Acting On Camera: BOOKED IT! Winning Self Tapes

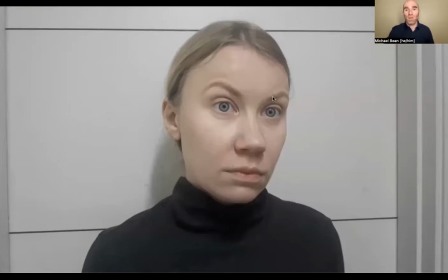Right, so I know that Zoom, there's a certain amount of loss of quality when I'm screen sharing, and so, but I can say that from my end, I can't actually make out what her reader is saying, you know, and I suspect that that's an overcorrection,
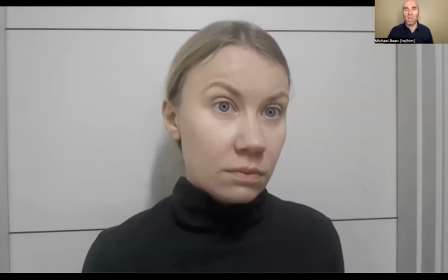you know, Or maybe she just taped it and just didn't think to listen it back, do a test clip and listen back to it. Because they definitely have given Natalia feedback before. Oh, in this one, the reader was so loud, was too loud, was louder than you, was distracting.
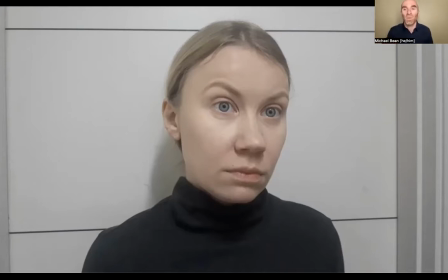And so this is possibly an overcorrection in the other direction because I can't make out the story. I can't make out the things that she's reacting to, which makes it seem a little theatrical, even though it's not. Like she's reacting to something she's really hearing, but as an audience, I can't make it out.
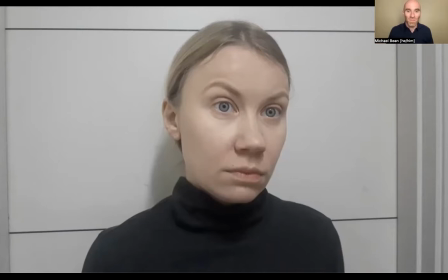It is difficult to say at the moment because he didn't wake up yet, but usually in these cases we experience such things as memory loss or other cognitive issues, for example, difficulties in speech or problems with movement and balance like cerebral palsy,
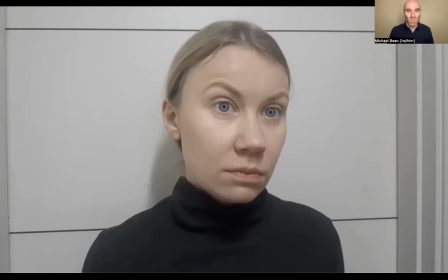headaches, fatigue. Yes, certainly. I've had young patients who died because of manly infections also septicitis can develop and they lose limbs
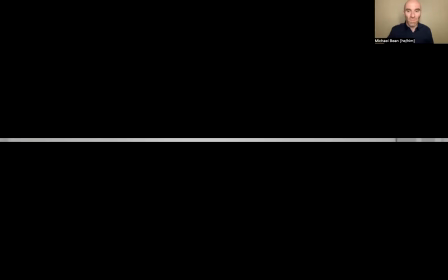look Owen might have been very lucky but we need to observe and see next few weeks,
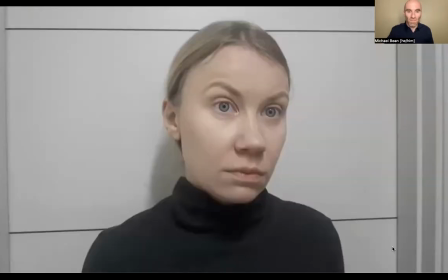okay?
So one of the things that Natalia was very concerned about she was very concerned about the technical dialogue and the character as for a BBC show
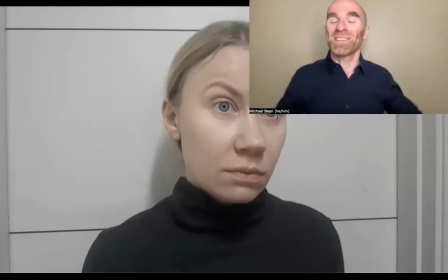uh that she asked us not to mention uh and uh she was very concerned the character was written with a hungarian accent you know the i think i believe that natalia's accent is actually uh
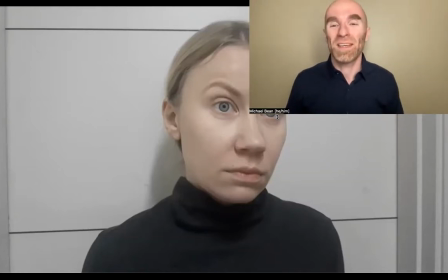russian it's uh uh you'll have to correct me if i'm guessing wrong i'm not sure that i've ever directly asked because we've seen her audition for like russian ukrainian you know etc etc lots of russian spies and things uh and uh at least in the
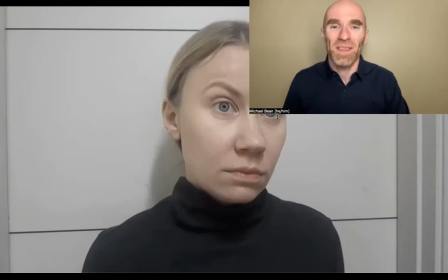world of film tv it's sort of close enough you know that even for a show that is based out of europe you know i think that she probably made the right choice by not by staying with her uh the accent with which she's most familiar so speaking in her voice you know this
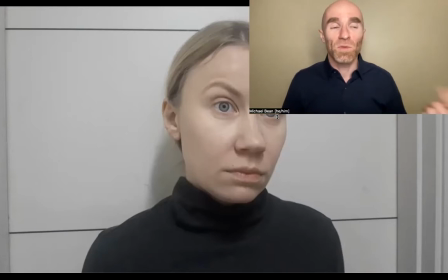is you know how she talks uh she was worried about the technical dialogue so would all these strange technical words like trip up her tongue and make it more company that i think you can see there's a little bit of thinking going on but not very much honestly
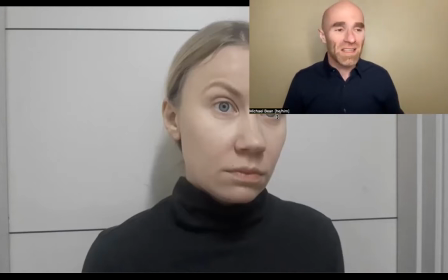that to me you know is not a super significant thing i think that uh giving like a straight read you know when you get highly technical work it's a decent choice you know you go in like that's you're like oh yeah this is how doctors operate she also found the beat at the
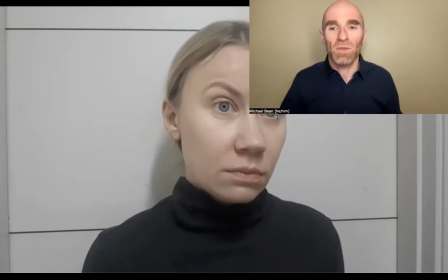end which is like okay look i told you all the scary things but like we're just gonna have to wait you know and And so that shift is important. So my main note here, and I think my hope is that you'll really notice this, if I just mute it and play it from the beginning,
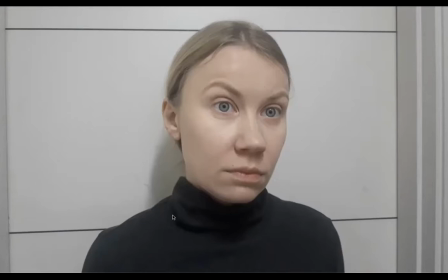let me see how I do that here. Ta-da! Is how much she's moving her head.